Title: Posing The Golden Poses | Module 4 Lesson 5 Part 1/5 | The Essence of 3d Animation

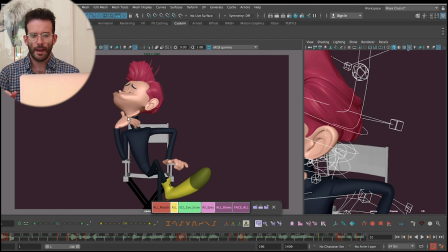(3:57)
I mean, only if I'm very tired and I've been doing like in an app, maybe that I've been working on one post in one day, I took the break for the rest of the day,
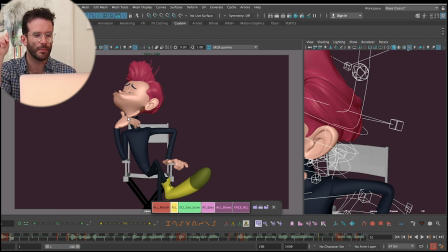(4:11)
and I go to my place and I rest and I sleep and I do something else, and then the next day is a different day and things changes a lot. But usually, at least with golden poses and with key poses,
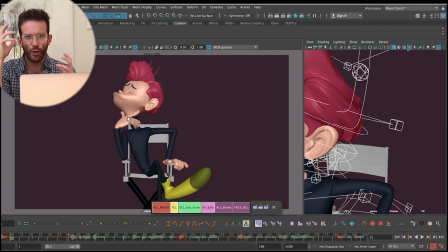(4:26)
I always look for that, for the good feeling, for feeling good in my body, right? That's the sense of beauty that I was mentioning before, the good emotion that comes out when working something that has appeal, right?
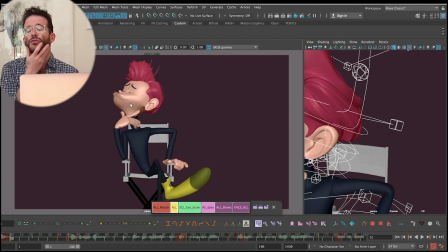(4:41)
So this is a pose that I was looking for that sense of, okay, of like self-importance. Let me think about how can I do to tell you my secrets, right? So
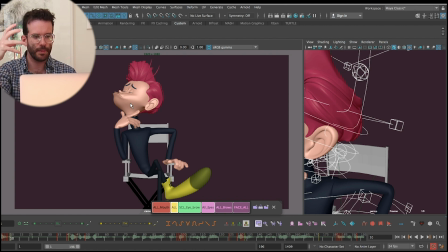(4:59)
that process of going in deep into each pose, what is happening inside each pose, that is something that we should have done before in the stage of thumbnailing or adding depth to our poses.
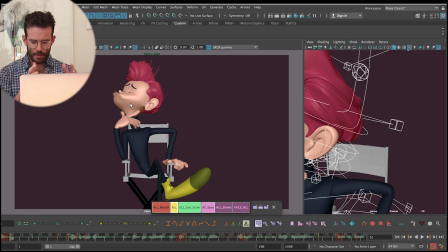(5:15)
But it's good to bring that feeling back as we do the process of posing in the 3D scene. So this is basically what I was looking for, and I got very happy with it.
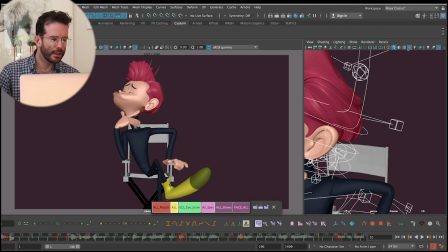(5:31)
As you can see here, I have like a lot of keys. Tick, tick, tick. Lockout keys. This is for me to explain you how a little bit how is the evolution of my posing process going.
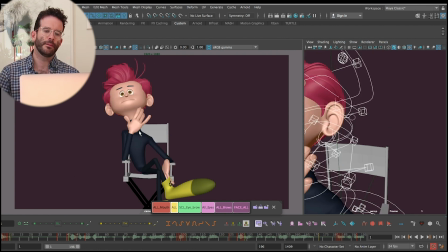(5:49)
So as I was starting to do my pose here,
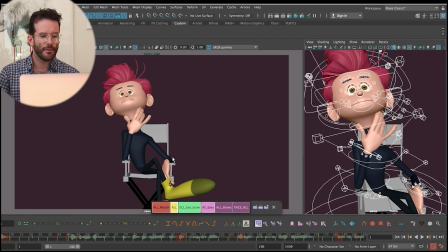(5:54)
I realized that I have this part of the chair here. Unfortunately, when I was taking my video references, and in my house I don't even have a chair with me that has those
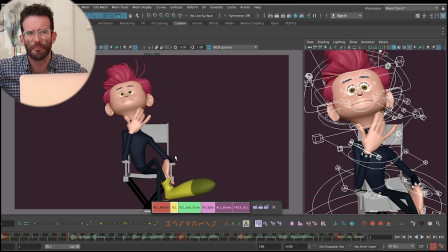(6:09)
I think it's called armchairs, no? So I didn't have that opportunity to get a video reference that is closer to my object in my scene, which is bad.
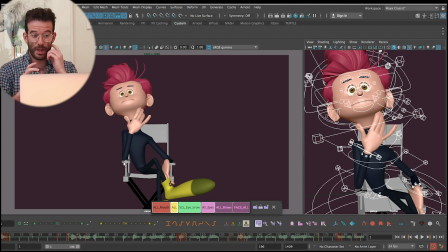(6:23)
I always try to get as close as I can to what I actually have in my 3D scene, but it didn't happen. That's why I ended up doing this kind of pose more with the crossed arms. So the moment I started posing, I realized, oh, I have these
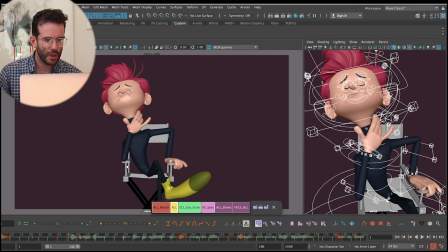(6:43)
armchairs, so I should take advantage of that. And very early in the very first steps that I was doing, I already did this pose, which I really, really like. So I start planning everything more with this kind of feeling, because I think it actually helps a lot to get that kind of,
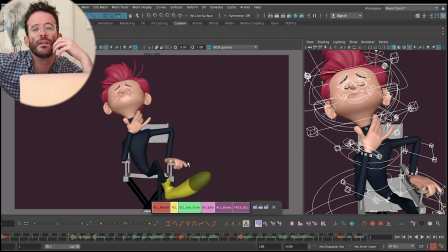(7:02)
putting myself on top of the audience that is enjoying my lectures. All right, so yeah, it gives like a superiority kind of feeling that I'm enjoying doing it.
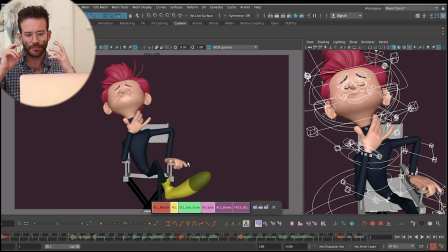(7:18)
So you have to stay open to always, at least in this part of the process, still you have to stay, or you can stay open to the flow or ideas, and never being afraid to try it.
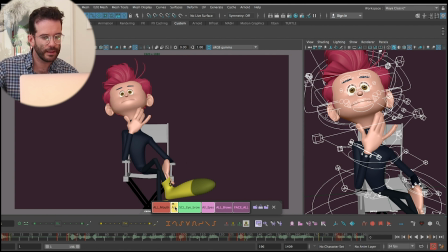(7:33)
So every time that happens, what I basically do, I select everything, all my keys are selected, boom, key all,
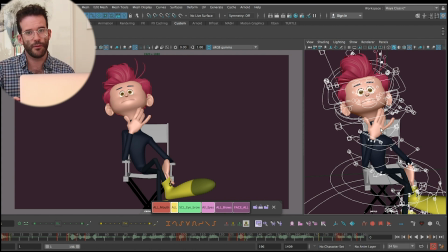(7:42)
and key all is actually the base for all the 5 stages that we're going to be doing. The 5 stages that we have to do for blocking, always key all, right? So when something like that happens, like a new idea arises, I make sure that I select everything,
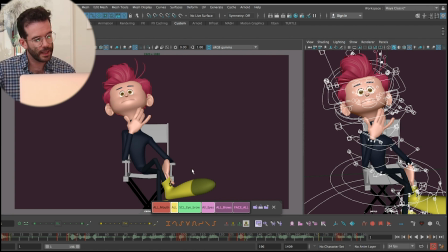(8:02)
key all, I go to the next frame, and I try it.